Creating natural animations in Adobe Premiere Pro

Hello and welcome to Video Revealed. I'm Colin Smith and this is your place for professional video production techniques. The subject of this reveal, creating natural animation.
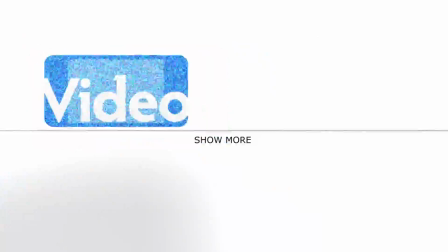Now something we take for granted in our life every single day is the fact that we don't live in a linear world. Linear meaning that if I get in my car and step on the gas, doesn't matter how good of a car it is, it doesn't instantly go to 60 miles an hour it slowly gets to 60 miles an hour and when you put the brakes on it slowly stops that kind of ease in ease out natural organic movement is what the world is filled with and in computers the default setting for most animations are linear that means something starts at zero and instantly goes to 100 does not look natural you don't have to know anything about animation to understand that there's a feeling you get when you watch this, when you have this portrayed to someone, when you play it back and they're sitting there, it will give you a different feel. And it's incredibly easy to do. You can do this in any Adobe application that has keyframes, After Effects, Premiere Pro. I'm going to show it to you in Premiere Pro. So let's have a look here at linear animation.
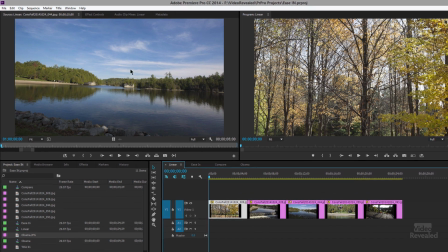82s
So I'm selecting one of these images and in the effects controls,
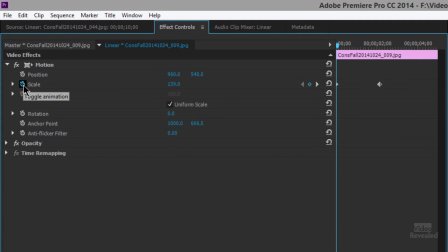86s
I've added keyframes simply by clicking on the stopwatch, adding a keyframe, and making a change. So between this keyframe, those settings there of scale and position change from there to there.
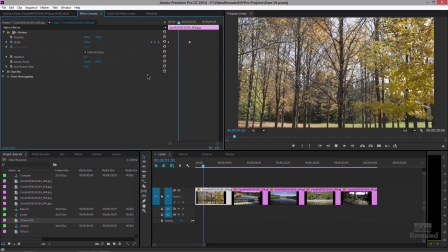100s
And the animation happens when it goes in between those two. And you can see that when it reaches that point, it just snaps to that position. Bang. And that is an unnatural kind of movement.
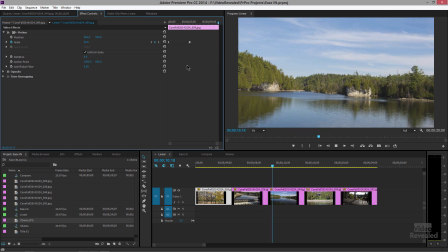115s
Bang. just does not look good and it's even magnified when it's
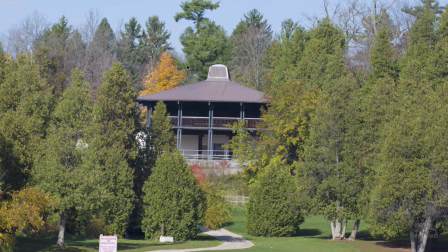121s
a larger full-screen animation just it just snaps right into there
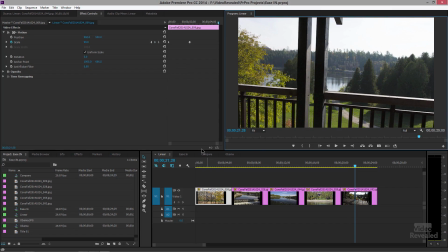127s
yikes now what you can do on a keyframe is right click
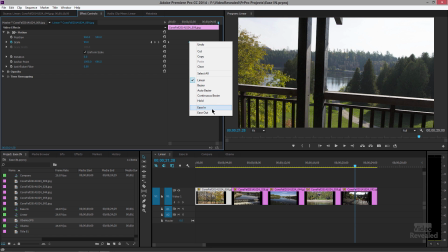133s
on the keyframe or multiple keyframes and choose ease in ease out you can also choose these other ones
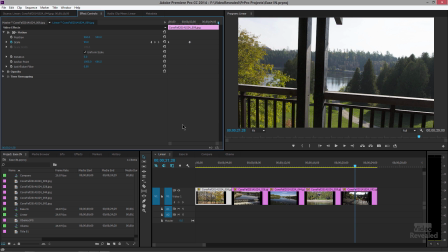139s
but you know what I'm just going to concentrate on ease in ease out now
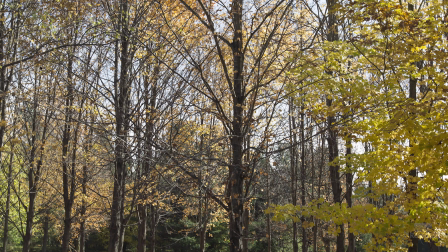143s
let's look at the same animations with ease out and ease in
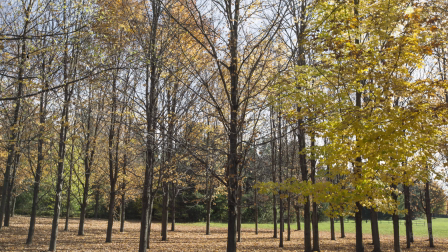148s
keyframes look at that smoothly moves into that one ease
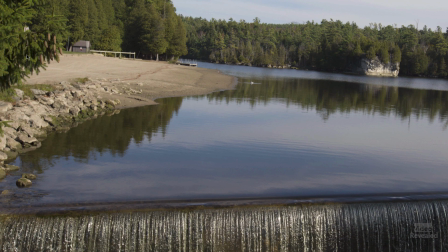154s
out and ease in there's
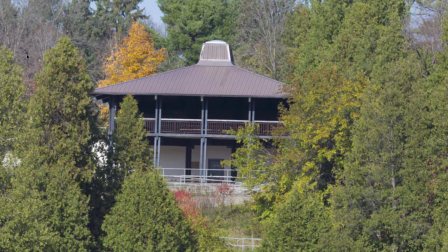161s
just like a level of padding there to just move us in ever so gracefully and make this
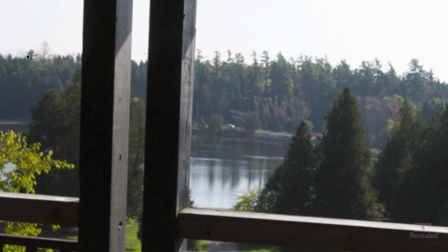167s
look natural that's what I mean by creating natural animations this is what we expect all Right.
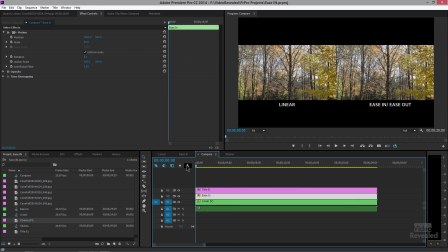173s
And I've also taken both of these and I put them into two comps. So let's look at them side by side.
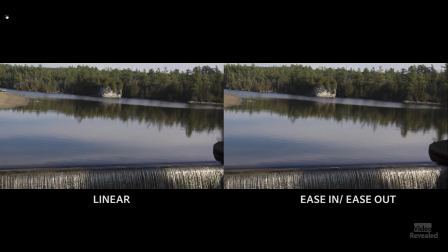184s
Bang. That left one just snaps into position. Does not look natural at all.
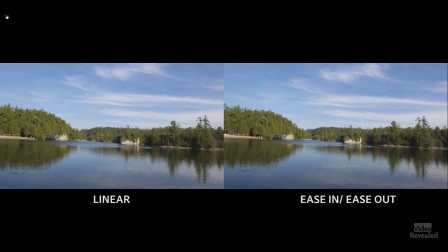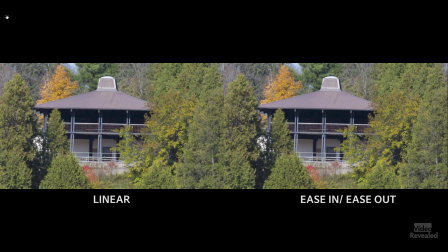197s
And a few fast ones in here. So even the fast ones will be tempered there when you get to that point.
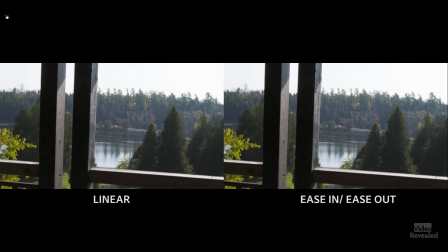204s
Boom. Just like that. All right.